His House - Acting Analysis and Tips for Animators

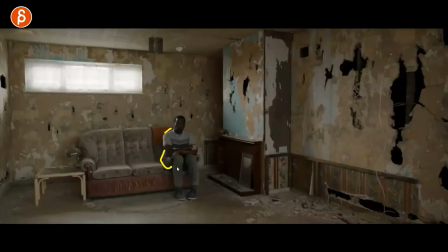11:27 he's just like what is going on here and the way i'm seeing this is he's just kind of left alone you can see it is small in frame not really comfortable with the way his feet are in the and the legs but in a way still he's sitting kind of pretending that he's
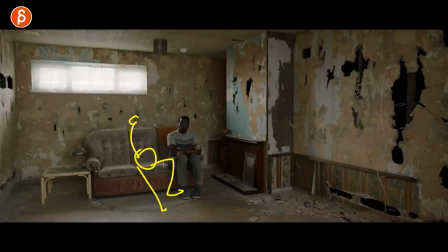11:42 comfortable but he could be sitting in the middle maybe legs a bit more comfortable but he's kind of at the edge here still making this not quite comfortable again this could just be me but i'm reading into this for this all this destruction he's small in frame he's uncomfortable on the edge here
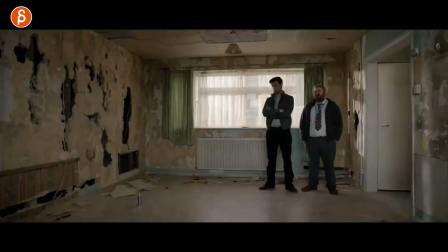11:56 still pretending to be comfortable so then he you have this here right you got the moment of he's alone
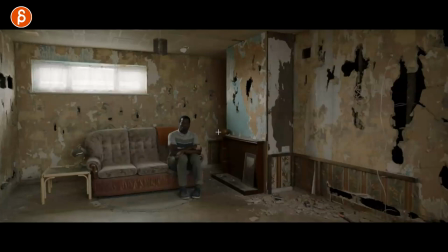12:03 facing all these two guys and you can see looking left to right and as we cut to the other moment here you can see right to left so this works as they kind of
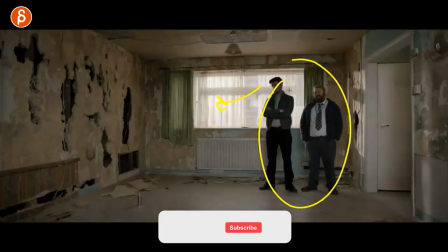12:10 would talk to each other but they are together in this space and you can see the open space showing kind of the mayhem that
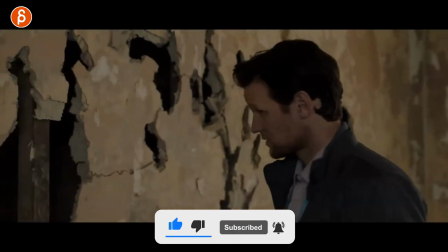12:17 has happened and as he's telling them this is not good i'm gonna have to report this he says he's here i have to report this and he realized whoa
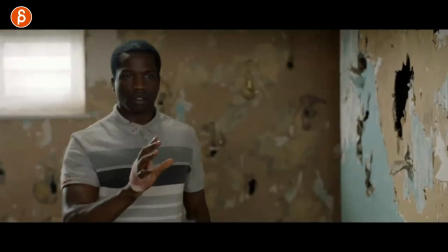12:24 wait no no no and now he gets up this could be seen as potentially threatening or not but there is a difference of i'm just going to pretend to casually
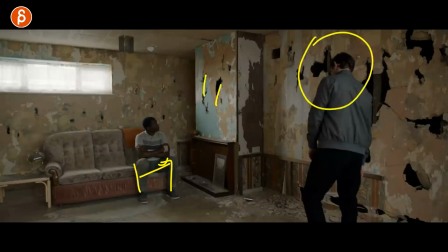12:32 sit he's just kind of ignore what i did here so as he's threatening that that somewhat pretend peaceful moment now he gets up
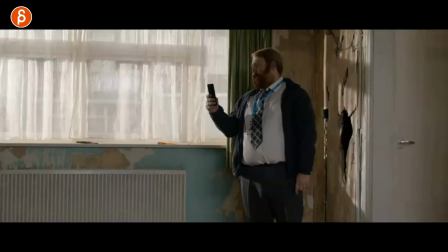12:39 like wait wait wait wait wait no i gotta do this and now the other guy starts to take pictures then he starts walking towards him just kind of look
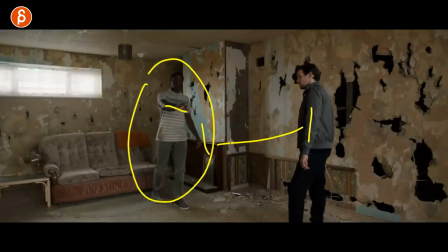12:45 at the distance between the characters and getting up and how that changes kind of the feel of it even now when you get to
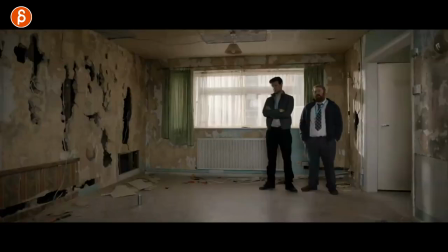12:51 this i'm definitely reading into this though as they were standing here let's go back they were together and there's a bit more open rooms a bit more maybe
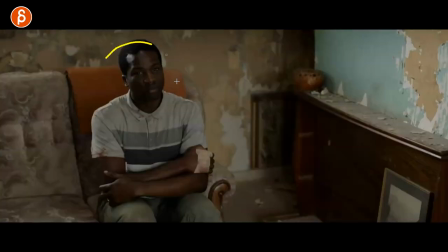12:59 freedom or or this or something for this character here to be a bit more comfortable with and then as this happens now he's here maybe
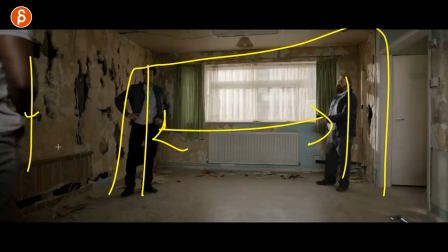13:07 they have taken up more space and he's pushed to the corner again i might be reading into this but it's kind of like that
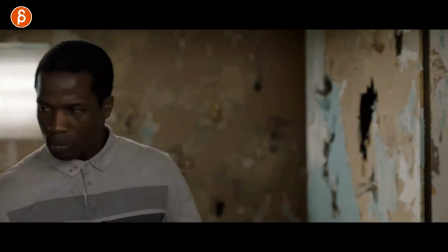13:13 set up the way this whole thing is staged but then he plays with them so listen i can do this i can change all of that then he has
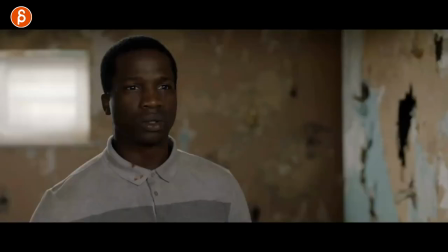13:18 a bit of a change of heart because all right well i'll leave you alone with with a warning it's going to be okay and then you have his reaction like
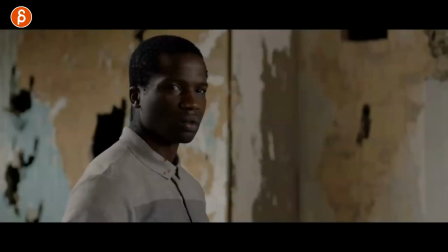13:24 wait wait hold on and just as we think that it's going to be okay the wife comes in and tells him about did
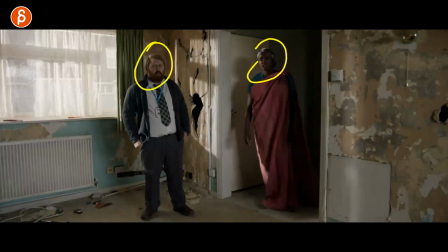13:30 you tell him about the witch i love his reactions in all of this she tells
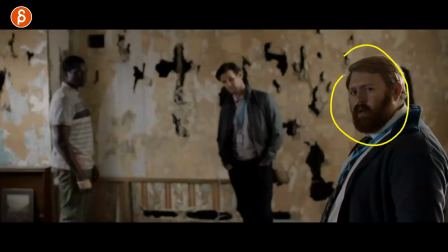13:35 him what's going on how he's feeling and it i like this like this wait wait what little things do the wheels are turning there's a tiny bit of a a move at the end it's so tiny here in his eyebrows right there as he's telling him that how he was chasing and you know smashing the walls i just
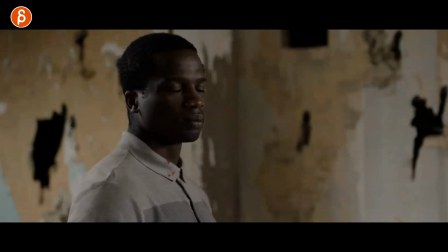13:55 love his reactions he continues on too where it continues and he has this did you really have to say this that's going to get us into trouble and he goes oh boy
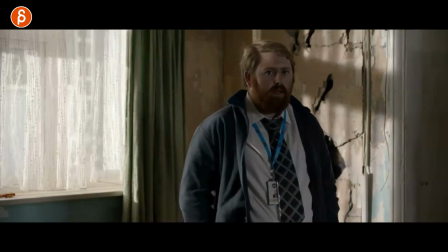14:02 it looks at him and he has that did i did i hear this open mouth just you know kind of less is more thing
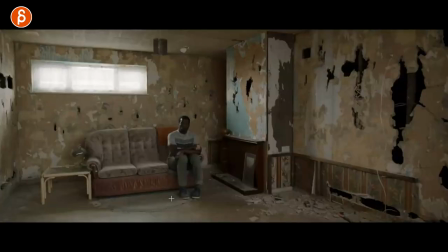14:08 anyway to get a little combination of character staging how they are you want to start a shot like this i mean even at the end when she's done telling all of this and we end on him it's kind of a bookend between these two even though he's standing here but he's still left alone
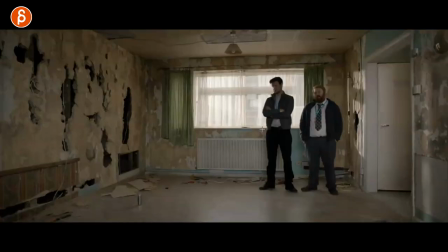14:20 with all the destruction what he has done and the consequences but kind of think about that if you have multiple characters and how do you want to stage
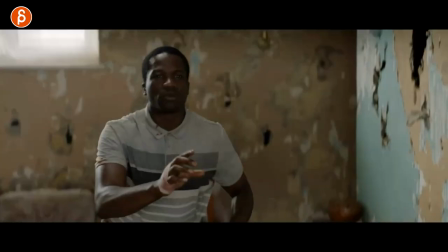14:26 him is important that they are together is there an importance to leaving a little room will they change if they are suddenly a bit more separated here
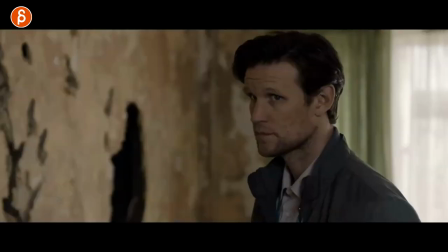14:34 having less room something to think about as you have multiple characters in the environment there's definitely a lot more to this movie but also more show too much. It's a really cool movie. If you've seen it, let me know in the comments. I'm curious what you think. I thought it was really, really cool. Not like shocking or frightening, like in terms of like a super scary movie, but it has really good sound design and just the atmosphere and the story behind it, behind the characters. It was really, really neat. Anyway, speaking of neat, if you thought that this was neat and you brought me to help you with your shots, you know the pitch at the end. I have workshops and you can sign up at any time. You can start at any time. The link in the description is all information. You know the workshops are always open and I'm here to help you if you need any help. Other than that, thank you for watching as always. Thank you for taking the time and having patience to watch until the very end. And as always, the end pitch. If you like this and you don't want to miss any of my uploads, you can subscribe and you can hit the bell button so you don't miss any of my uploads because I do upload a lot. And that is that. That's the end of the clip. Thank you for watching and I'll see you in my next upload.